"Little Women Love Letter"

The carriage stops, and just as Joe exits the carriage, we cut to our scene standing in for Alcott's actual interaction with a publisher,
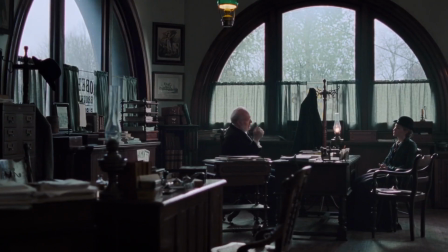(24:57)
forcing her to marry Joe March when she had no intention of doing so. Cut back to the train station.
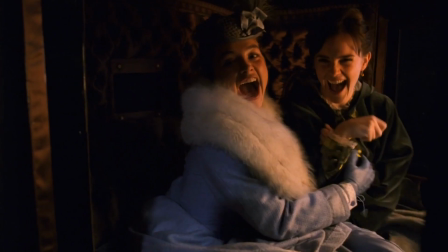(25:02)
In the few seconds of Joe running out of the carriage repeat, only wait, something's different. Roll that back. The color grading has changed to the dreamy yellow tint of the past.
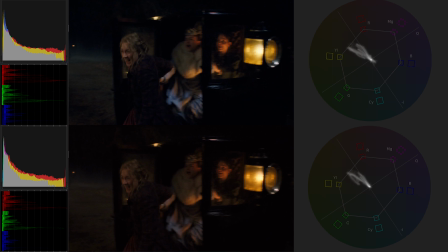(25:15)
And because we've established this tint is our stand-in for the contents of Joe March's novel rather than reality, we don't actually know that the kiss, the marriage, or anything after this carriage exit actually happens. That's some Inception shit.
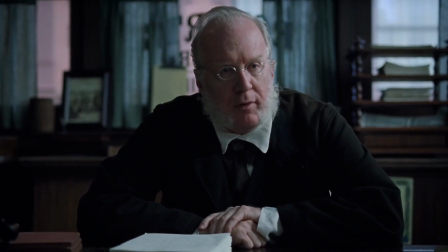(25:37)
I see you, Joe, just writing what you needed to satisfy your sexist publisher and get that bread.
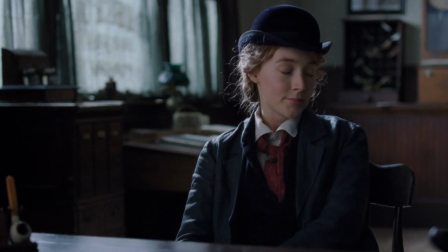(25:42)
A clear nod to Alcott making the same decision.
Well, I suppose marriage has always been an economic proposition, even in fiction.
So because of these clever storytelling techniques, Gerwig manages to explain and honor the original intentions of Louisa May Alcott, stay true to the source material in which Joe marries Bear, and provide just enough leeway to think Joe really ends up single as her and Louisa May Alcott always wanted to be.
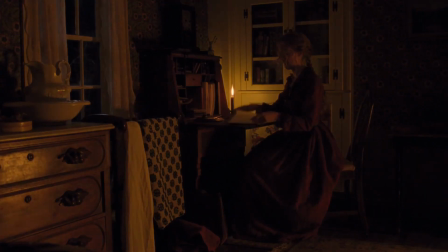(26:07)
After we concede the warm-colored timeline is merely Joe's novel's account of life,
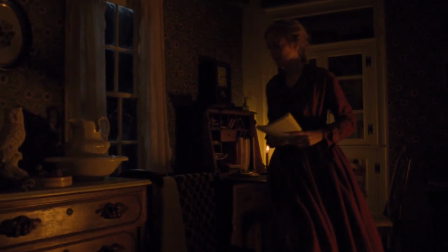(26:13)
this step out of reality via simple color shift stands in unapologetic defiance to the challenge posed to Joe and all women of the time by extension.
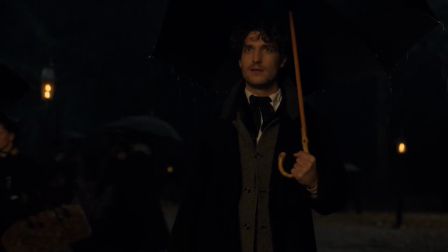(26:22)
And even if we assume that the yellow is simply a flashback, but still very much reality,
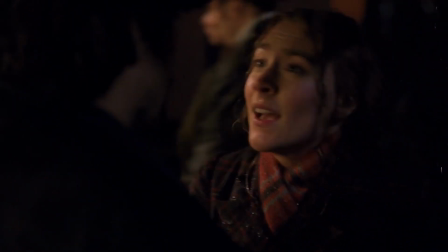(26:27)
the non-linear storytelling helps make the final partnerships of Jofried and Lamy feel a bit better by their pairings early on in the film.
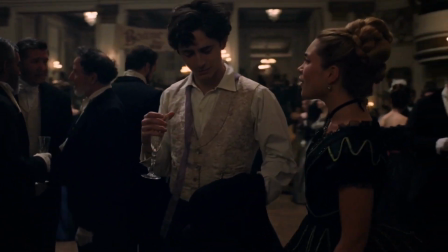(26:34)
Gerwig recognizes audiences often believe characters should end up with the first person they're seen on screen with,
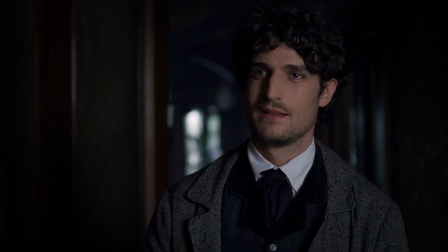(26:40)
and consequently opens with scenes from the back half of the book that show Joe dancing with Friedrich and Amy embracing Laurie,
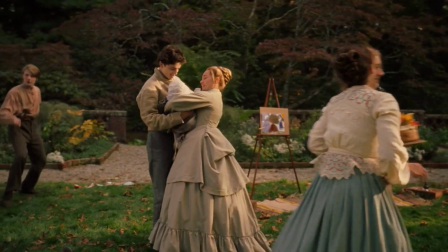(26:46)
setting the stage for a symmetrical ending with each of these pairs.
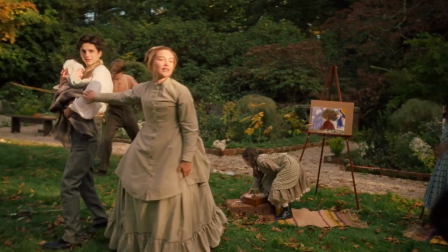(26:50)
Amy with the rich man she's always adored, and Joe with the first man we've seen who is an intellectual match for her.
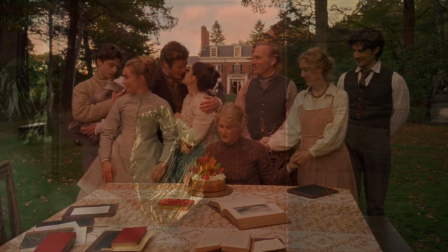(26:56)
Still, as thoughtfully as these relationships are resolved, the movie ends with Joe and her true love, her writing.
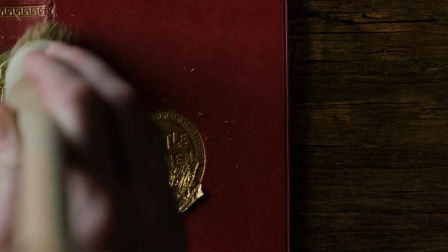(27:03)
I mentioned how this adaptation is much more focused on the career and ambitions of the March girls,
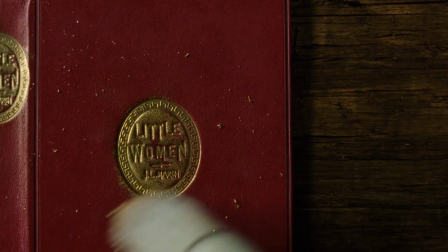(27:08)
so it's only appropriate that the film closes on Joe March seeing all her tireless work come to fruition.
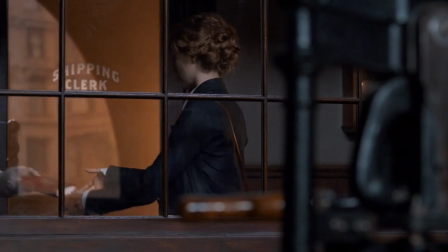(27:14)
Who does the Oscar noms anyway? Yeesh. Say it with me.
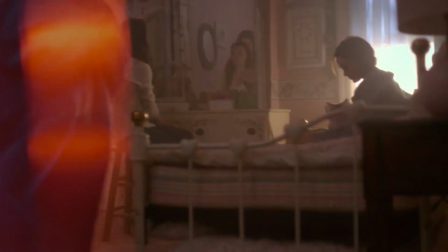(27:35)
The 2018 movie actually told the story in time jumps as well,
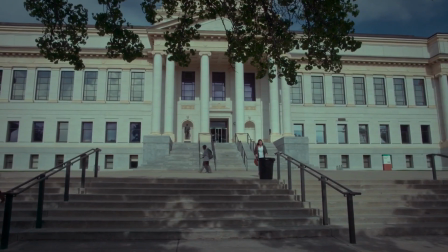(27:39)
but the even bolder directorial decision from that film was making our protagonist the most unbearable character.
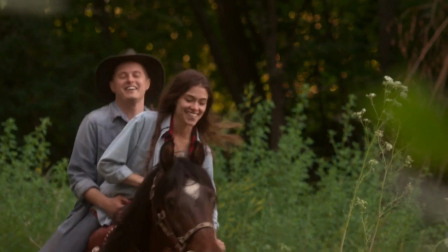(27:47)
And the friend zoning was way worse too. Platonic friends can't ride the same horse like that, Joe. Now that we've settled that, let's kick things over to Professor Mike for our favorite segment, Where's Bobby O?
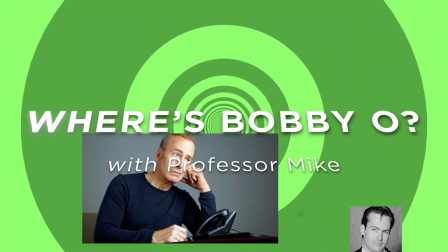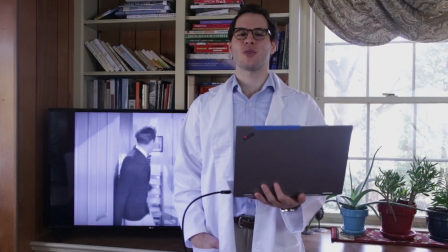(28:08)
The pinnacle jolly chord in this story is when Mr. March returns home from the war
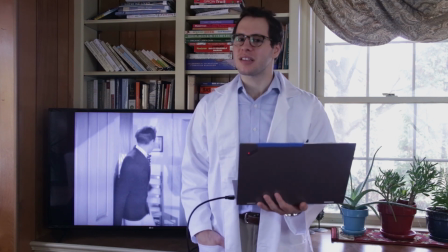(28:12)
front to be reunited with his family just in time for Christmas so they can all hug and stuff.
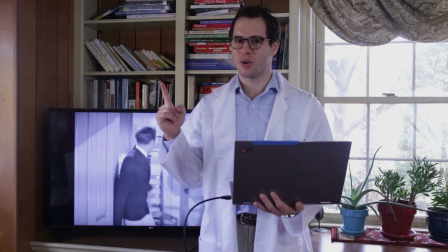(28:17)
One of these films chooses to include Bob Odenkirk in this scene, and it is way more fun.
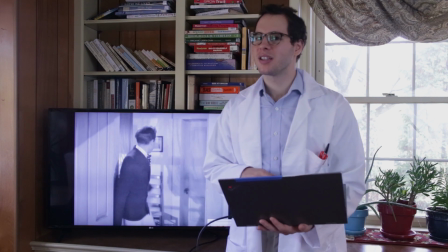(28:22)
Let's take a look at
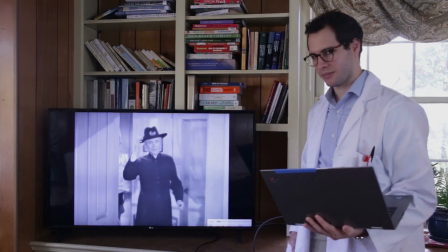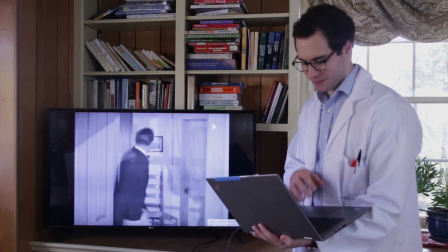(28:32)
1933. Pretty boring, huh? Let's roll it back and have a look. You see, the problem is right here.
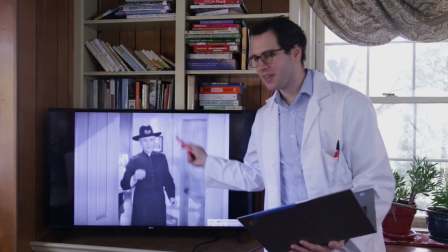(28:40)
That's not Bob Odenkirk. And it would be way more fun if it was, right?
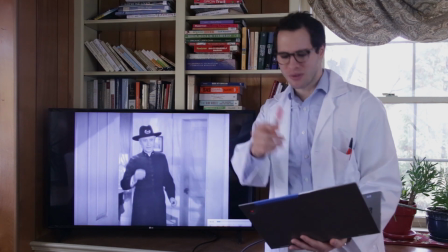(28:45)
Roll 94.